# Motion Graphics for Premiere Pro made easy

In this video, I'm going to walk you through the Film Impact Motion Effects. With Motion Effects, you can create beautiful animations inside Premiere Pro, without the use of any keyframes.
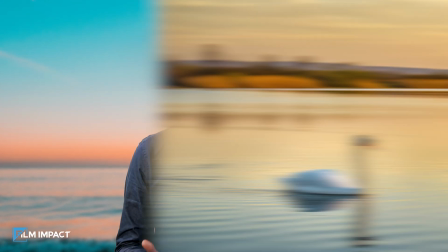(0:13)
Let's start with the simple Ken Burns effect, where still images are slowly zoomed in or out to create a sense of motion. Let's create a Ken Burns effect right within Premiere Pro. So, I have two clips sitting here.
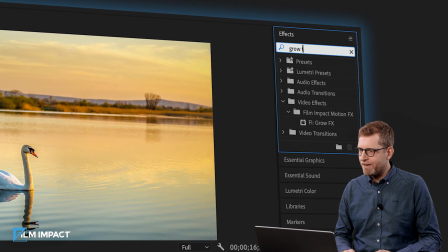(0:30)
In the effects library, I'm going to look for the grow effect and drag it onto my first clip.
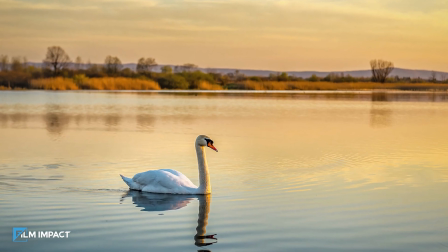(0:37)
And now play it back. The zoom starts automatically and I haven't applied any keyframes.
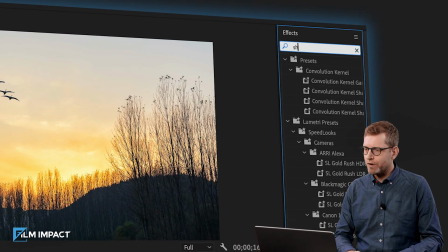(0:44)
So on the next clip, I'm going to look for shrink. And again, out of the box behavior.
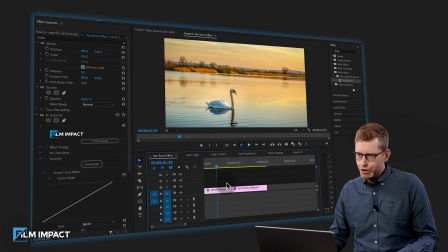(0:50)
The zoom starts automatically. What I'm going to do is select the clip in the timeline.
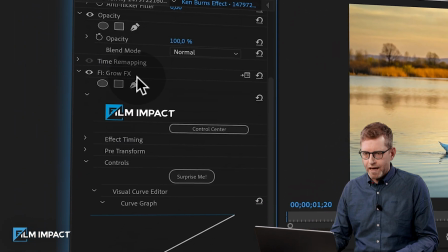(0:56)
Head over to the Effects Controls tab and select the video effect here. A little crosshair comes up and this is the zoom point. So this is the exact location where the zoom is going to.
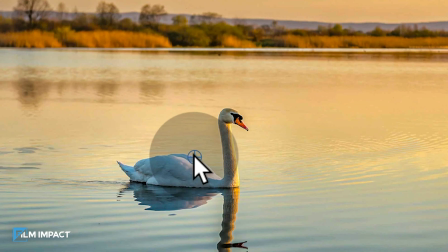(1:10)
And I'm going to place it onto the subject so you get a more effective zoom.
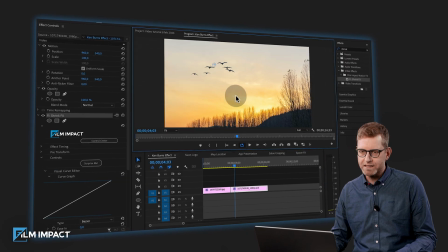(1:15)
And the same thing we're going to do for the second clip and see how that works.
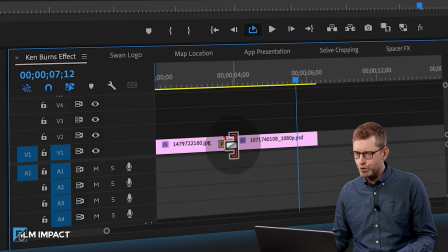(1:20)
Alright, beautiful. Now click the cut in between and what I'm going to do is apply the Film Impact Dissolve and see how that works.
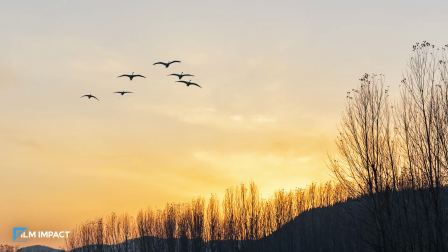(1:28)
So we slowly move to the second clip. This effect gives life to static pictures, making them more engaging and pleasing to the eye. Moving on to spin effects. For this example I have a round logo and this is perfect for adding a spin.
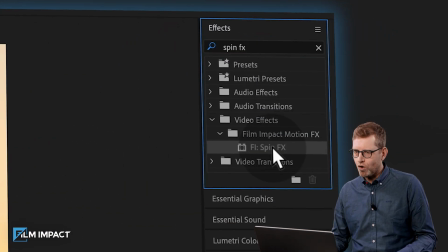(1:48)
Let's look for spin effects. Drag it on top of the logo and out of the box behavior.
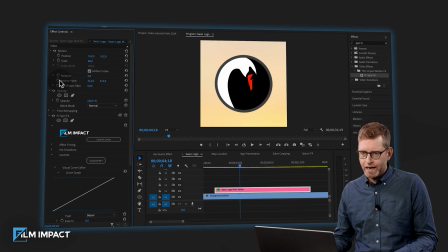(1:56)
The logo starts spinning. And what I'm going to do now is look for the spin effects in the effects controls tab.
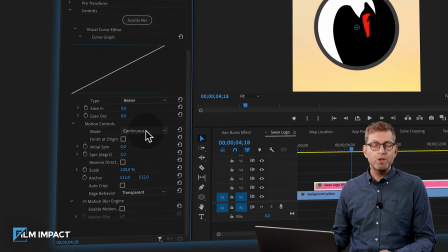(2:04)
And I want to demonstrate the difference between the continuous mode and the destination mode.
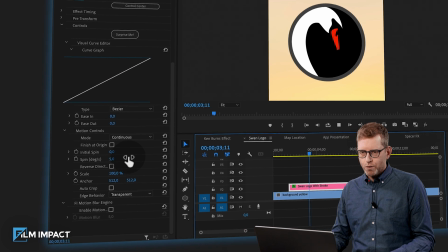(2:11)
So continuous mode will give a certain
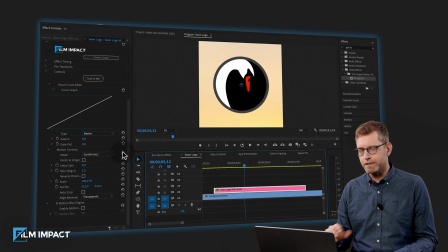(2:16)
spin in degrees per second. and it will just continue to spin and it doesn't matter whether this clip is like 8
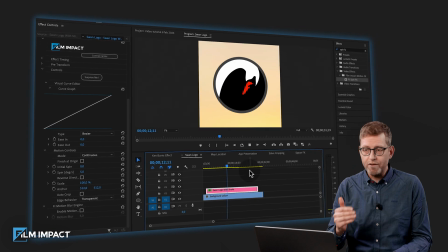(2:26)
seconds long or 16 seconds long or whatever it will continuously spin.
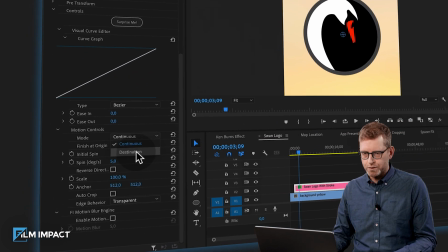(2:31)
With the destination mode let's switch to destination mode and now have an
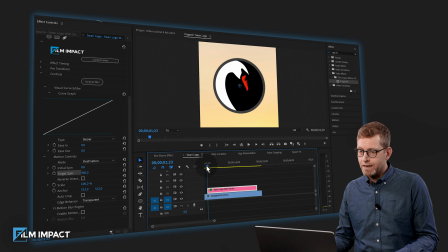(2:38)
initial spin degree and this means that by the start of clip we're starting out with zero degrees,
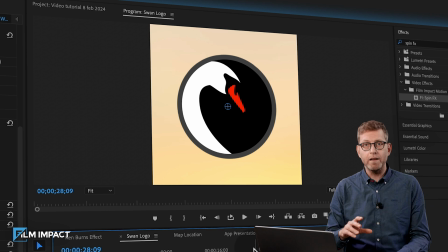(2:45)
moving through the clip. By the end, we spin around by 360 degrees.
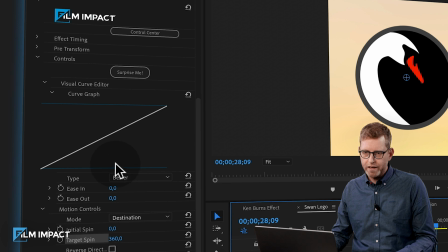(2:52)
And another cool thing here is the Begé curve.
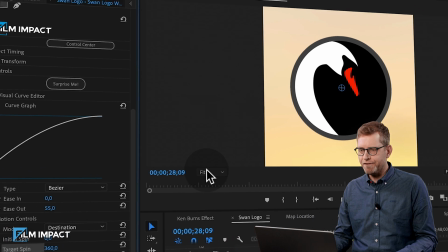(2:56)
Let's add the ease out to say 55 and start spinning.
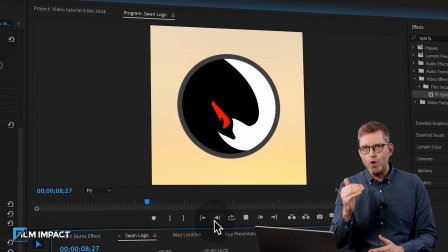(3:05)
And while this effect is spinning, it will gradually slow down until it's almost reach the 360 degrees. And remember all animations in this video tutorial are created entirely with film impact video effects. Let's move on with moving objects. In this example I have a red location marker and
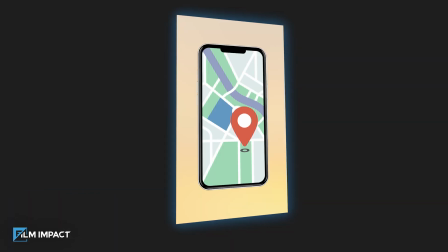(3:30)
I wanted to move up and down so we can emphasize the exact location.